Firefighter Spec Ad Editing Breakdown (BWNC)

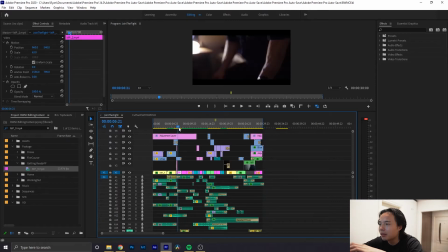4:09 But I think something I want to go over is here.
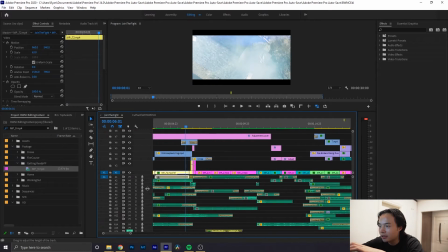4:16 So like an audio trick, I guess. I'm not sure it's this one, but basically in trailers, especially in trailers and stuff,
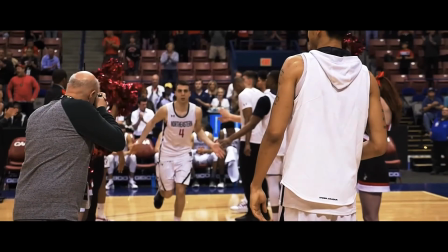4:28 when I was editing a trailer for a docu-series I was working on for Nessun,
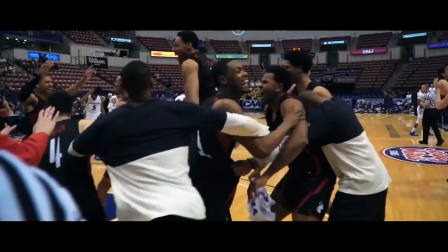4:36 there wasn't actually any tutorials I really learned on,
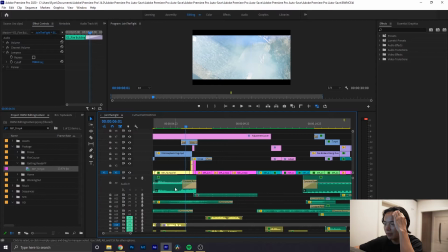4:39 but I just kind of listened and downloaded these packs, these trailer sound packs, and I got the insight that when you do like a riser then a hit, it's a really cool like transition way.
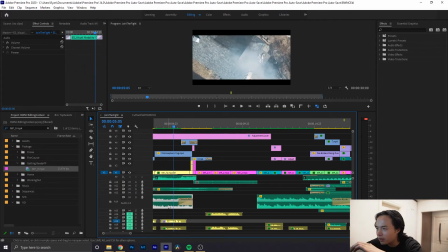4:55 So I think this is the riser, I think. can't find it. That's what happens when you get 21 audio tracks, audio layers, whatever.
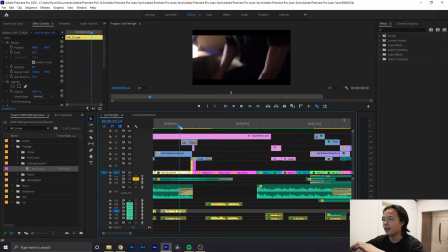5:07 But all right, so I found it, and this is the riser then the hit only. So it kind of gives like that build up, then hit, then you can transition to a different scene. And for this one, I think I searched specifically for a flashback riser, or it just came that way.
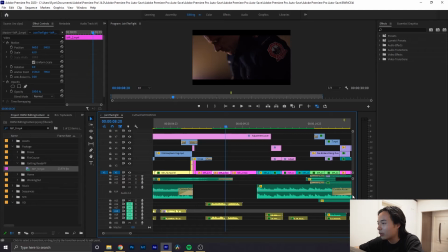5:24 No, it wasn't that one, but it worked really well. I think the hit was a flashback hit.
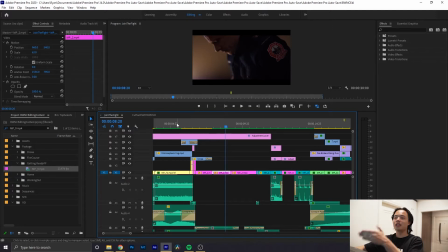5:30 Yeah, flashback hit. So for this scene, it was like kind of like a flashback was my vision.
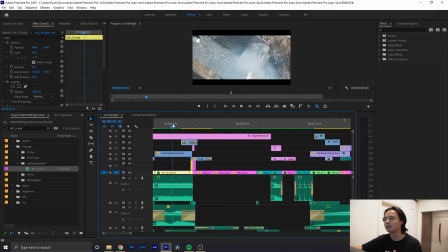5:37 So this was earlier in the day. So this was a present moment, and then this was earlier in the day,
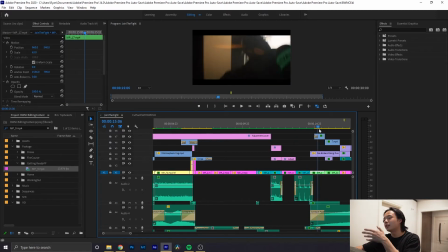5:43 and then it goes through his scenes, and then he goes to present day.
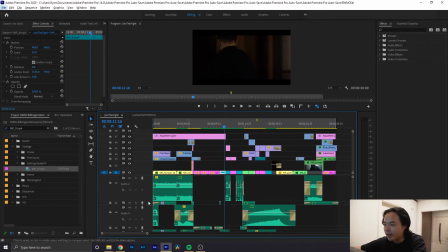5:48 So yeah, there's a lot of sound layers, man. So
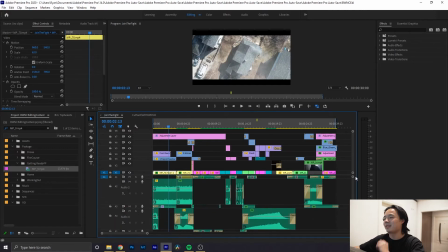5:59 I'm not gonna go over everything, but there's definitely like some wind sounds. I put a helicopter sound, some fire sounds. And if you want me to go over everything, I'll make a separate video, and it'll be probably super boring, but it'll probably be a lot of work as well.
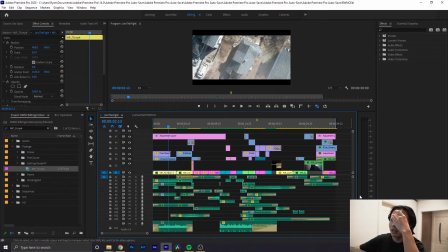6:15 So only if like 50 of you guys comment that you want something like that, I'll do it like within the next month or so, because I'll probably forget about this project after a month. I use like this stuff.
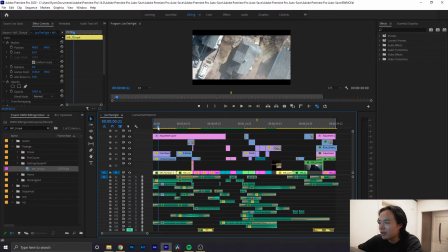6:28 I basically already forgot a lot, but yeah, as you can see here, I don't even know what this is. Okay, so I put some like smoke overlays as well. So here's 2 of them. So a fog and a smoke overlay, just to add to that
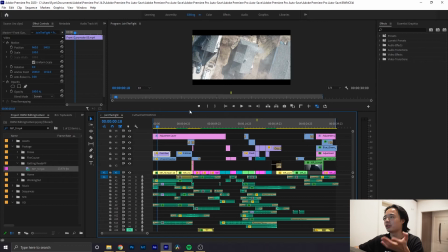6:47 story that there's like a fire going on, because this drone shot, there wasn't any significant signs of danger at all. And you just want to make it subtle. You don't want to make like a fire overlay on it, because that's like either like it's gonna be pretty bad, or you're gonna spend a ton of time doing VFX on it.
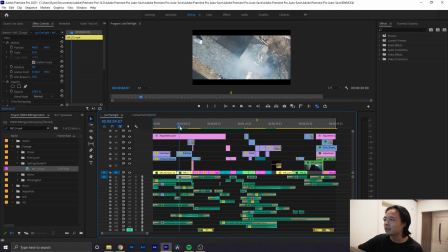7:06 And I'm not a VFX artist or anything.
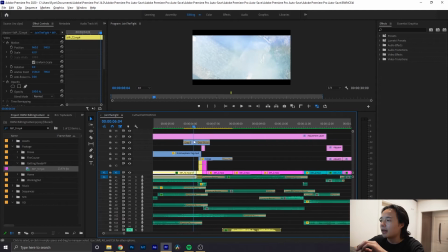7:09 So, and then here, to signify a flashback, I put this is like a lens flare,
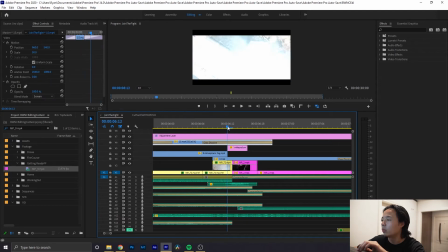7:18 and it worked really well with this like flash, I guess, which is I put a white frame here, and then I put
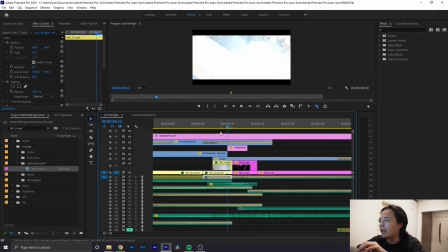7:30 I duplicated the frame on bottom, and then I put a blending mode on linear dodge, which made it like super bright. So you take it out, it's, yeah, this like for,
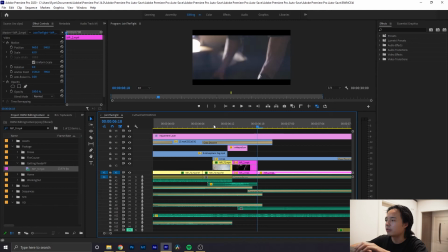7:46 yeah, this for 4 frames, yeah, and then the second one's 5 frames, so 3 to 5 frames, and then
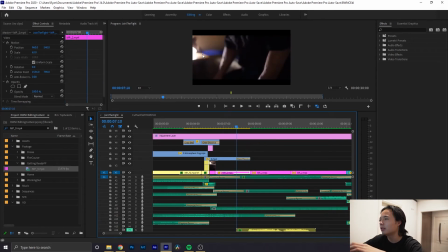7:55 yeah, and then here's a lens flare as well right here, pretty subtle, but it adds to that cinematic feel.
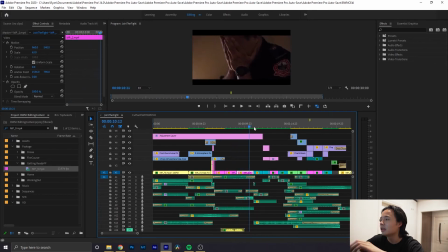8:03 And then the music returns here, because here's like the flashback, so it's like a bit more calm, and then it goes back to the action, and then these cuts are a little bit faster and more action paced.
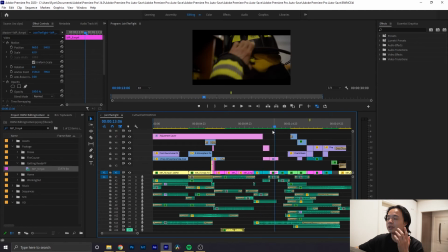8:18 So for this scene right here, there was actually a really dope shot that I was thinking of including.
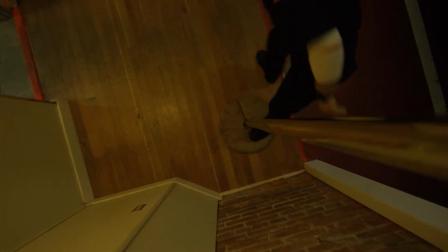8:26 I like even drew it on my sticky notes and stuff, and I really wanted to include it. It was a beautiful shot, it was super dope, but the shot was like stationary, and for these shots I wanted it to be full of action, and the camera was shaking a little bit.
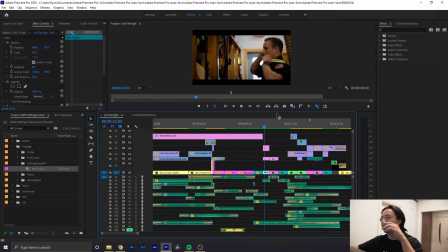8:39 Maybe you get the handheld feel, but that one was a stationary like followed shot, so I didn't include that one,
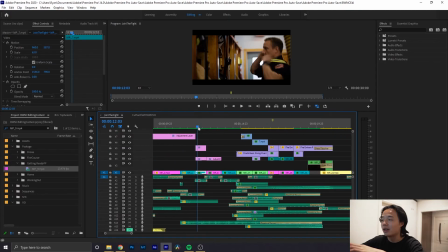8:45 even though it was a really cool shot, and I saw like a lot of people included that shot, but this didn't fit my story. So I even put like some video clips that weren't like selects, you know, like my selects are the green ones, so as you can see, like a lot of them aren't selects even, but they just fit the story a lot better.
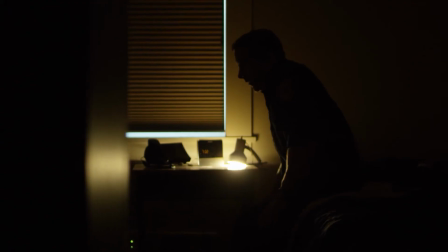9:05 And you just have to have like established shots as well for like the story for context, you know.
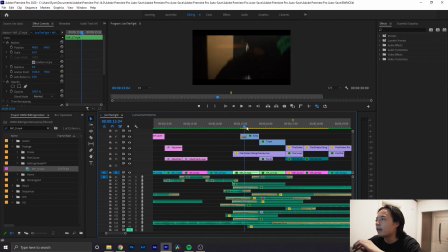9:13 So and then here you can see there's a lens overlay right here. Originally it's blue, but I added like a color grade to it, and yeah, you can,
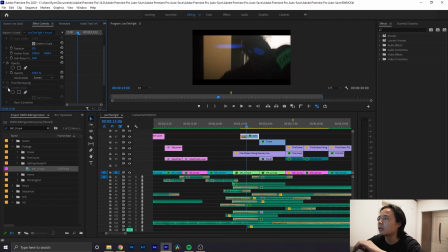9:27 whoops, this one. So yeah, it's originally blue, but gotta make it orange to fit the fire theme. And then there's some flare overlays right here.
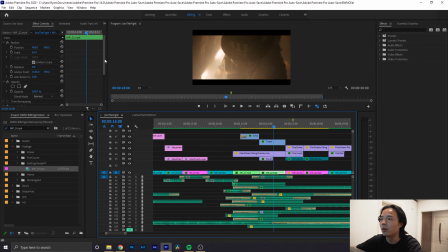9:43 So yeah, and then I also made the scenes a lot more orange through color grading, just to add to that fire feel. See? So this one right here, I thought it was a bit more on the nose, I guess. like borderline too much overlays,
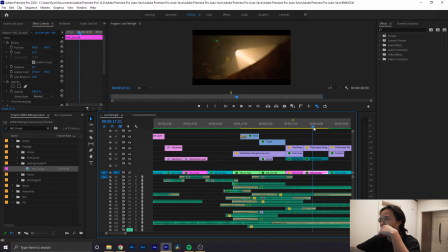10:03 but these were like maybe 1 second clips, so I didn't think it would be too distracting.
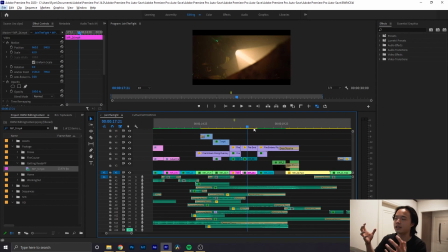10:09 Because I also wanted it to be like really tense as well, so like almost suffocating. But yeah, like fire overlays are kind of tricky because sometimes they're just like, they look too fake, I guess.
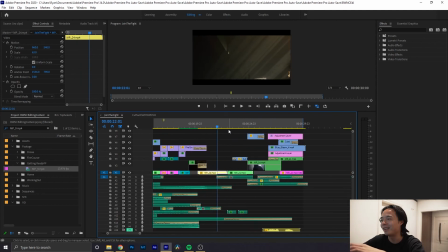10:24 But I think for this video I did an alright job. Alright, just being so humble again, but yeah. So right here it's like still the tense sequence, and then towards here it's more slows down, clips are a bit longer,
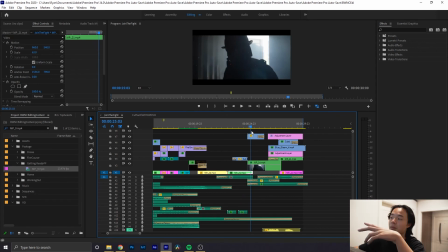10:39 the music is more relatively more slower paced, and yeah, here's some more lens overlays, and
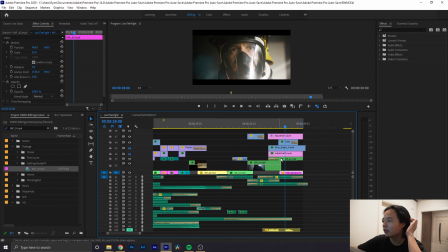10:53 yeah, see. And then I don't know what this is actually. And then the color grade as well. Yeah, just to make things more cinematic, I guess.
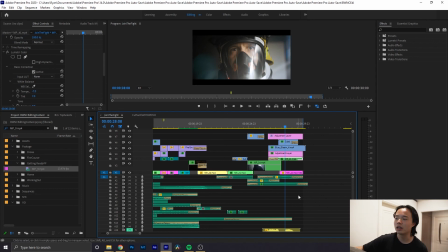11:11 And then, yeah, if there was something in mind that you thought I did that I didn't go over, let me know in the comments down below, and I can personally get back to you. Or you can like DM me on Instagram if I don't get back to you.
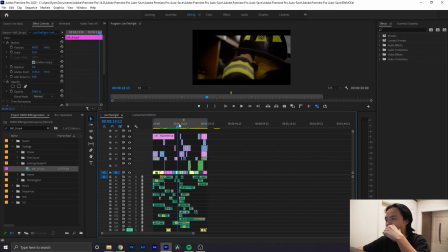11:23 But yeah, that's pretty much it. I know this part was freestyle, so it's like pretty boring as well.
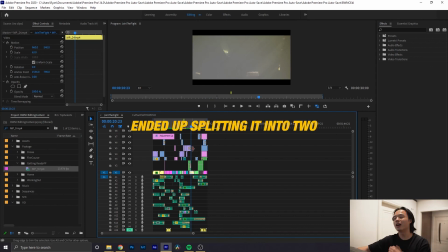11:29 Like this video is pretty long, man. Like I filmed the other section earlier and it's like already 20 minutes or something. So yeah, this video is probably not gonna get a lot of views, but if you guys are like video editors and you like my work or whatever, thank you, and hopefully you learned something. Yeah, that's pretty much it.